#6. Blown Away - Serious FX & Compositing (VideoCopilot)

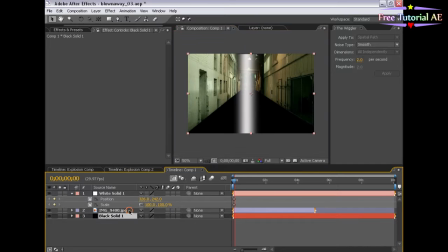Turn off the masks, thin it out, move forward, and just shoot it off the edge here. and then
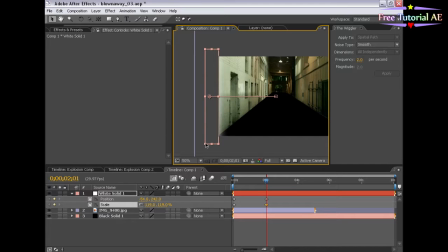scale it up a little bit so that it looks as it's getting bigger when it gets towards the camera. And then I'm just going to duplicate the layer, Control-D, and then go to the ends of the keyframe by hitting U to bring up the keyframes and just moving it off to the other side.
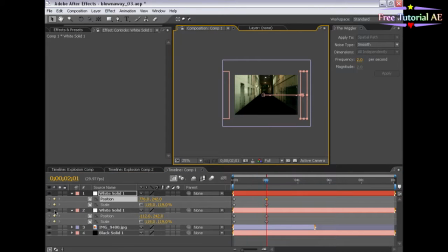Then just shutting this layer off, going to the beginning, and moving this over to about here.
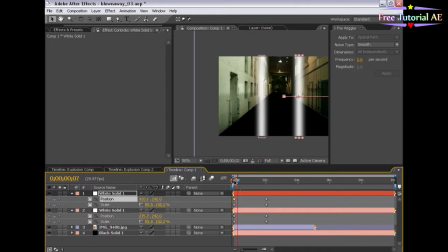So, if we look at them together, they just kind of move off. Now, this is just way too slow, so let's select these end keyframes and just move it in. Still a little slow, but I think it will work.
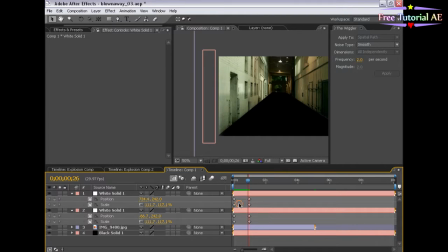Let's set some easy-ease keyframes on the beginning so that it seems to go faster towards the end. And let's speed it up some more. I want this to be very quick.
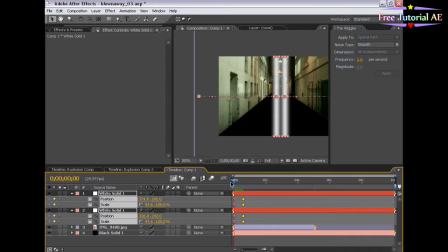All right. I believe that. I believe that. Now let's go and shut off this reference layer so that we just see this.
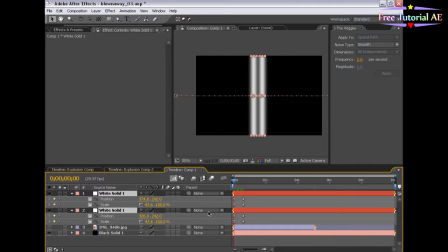And let's set two keyframes for the opacity. I'm going to hit T on the keyboard to bring up the opacity parameters. Stopwatch to keyframe it. Move forward just a few frames and set another keyframe.
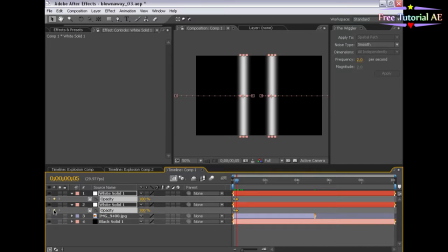Go back to the beginning ones and set the opacity to zero. All right. So that you see it kind of shoot off. Now, I'm going to go to Composition, Composition Settings, call this Displacement,
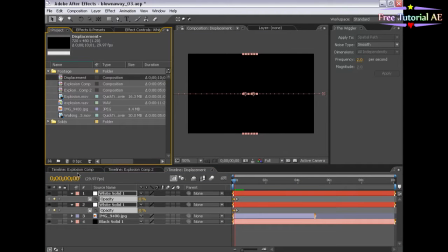and then back to the Project and the Original Composition. Now, I'm going to take this Displacement, drag it down by this layer,
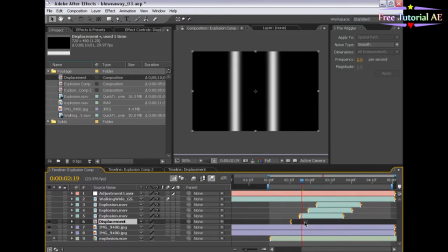and time it up just before the explosion so that it finishes just as the explosion does, which is right about here. Now, with this layer selected, which is the layer that only has the walls in it, I'm going to choose Effect, Distort,
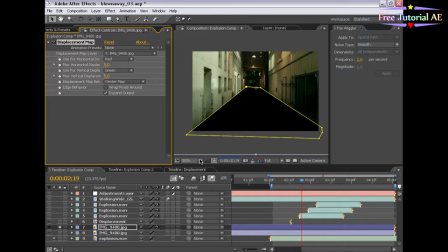and Displacement Map. Alright? Now, we need to set the Displacement Map to look at the displacement composition, which is here. And we want to stretch the map to fit the area.
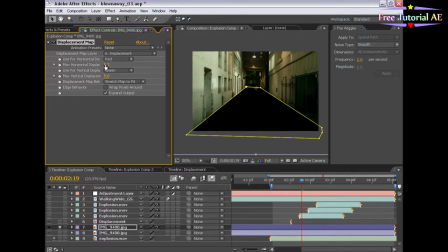And we also want to increase the amount of the effect. So, let's go ahead just increase the displacement to say 20 for both of the parameters here so
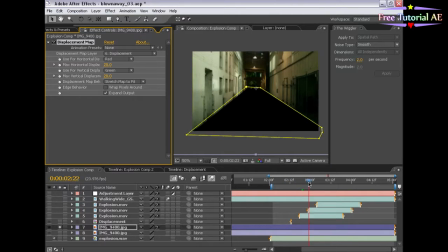as you see the effect just kind of warps down the line here and if we turn the explosions on it'll warp down just as it explodes and we can even move the displacement layer over so that it happens just
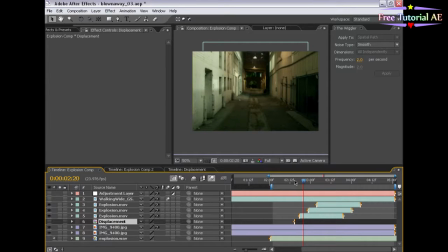before the explosion so it just shoots off this wave just as it blows to bits all right let's go to this composition and check it out.
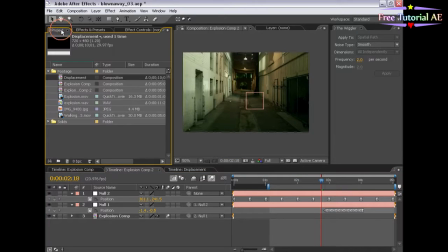Better yet, better yet, let's create a new composition. Let's take this final comp here, make a new composition,
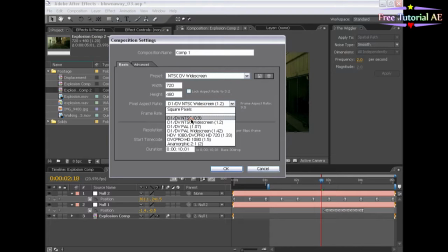make it a standard DV one so that we can output this when we're done to the TV and just drag this composition out to it.
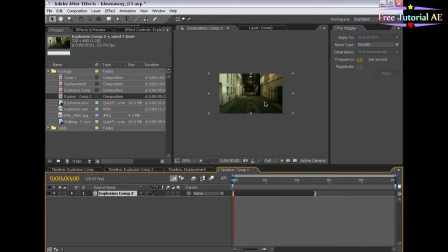Alt home to the beginning. You can see it's widescreen so it goes off the edges, but we're going to hit scale, scale it down 75%, nicely letterboxes it.
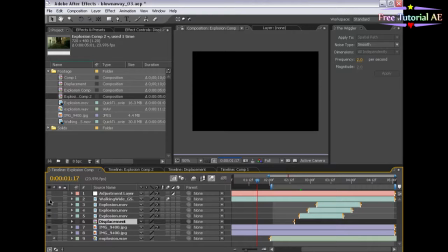And if we turn Turn all of our layers back on. Go back to our final comp. That's looking pretty good, right?
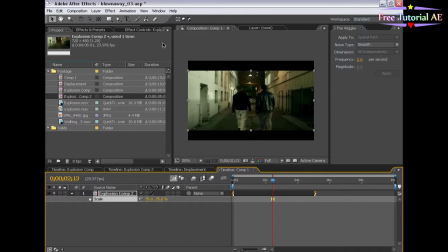Well, what if we went over to the effects and presets, got these Film Magic Pro settings, and applied the famous green easy one.
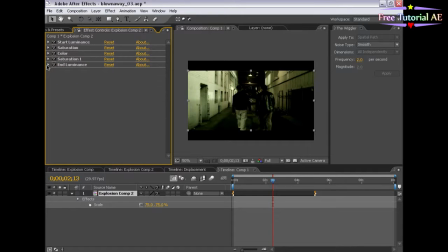Just bring down the in-luminance so that it's not too dark since the alley's already pretty dark.
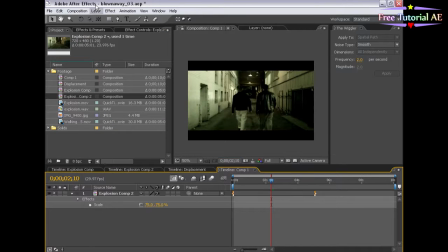By the way, you can get these FilmMagic Pro settings from videocopilot.net.
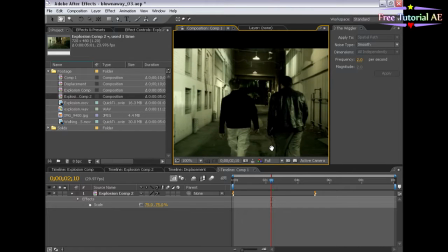Alright, let's check it out, okay?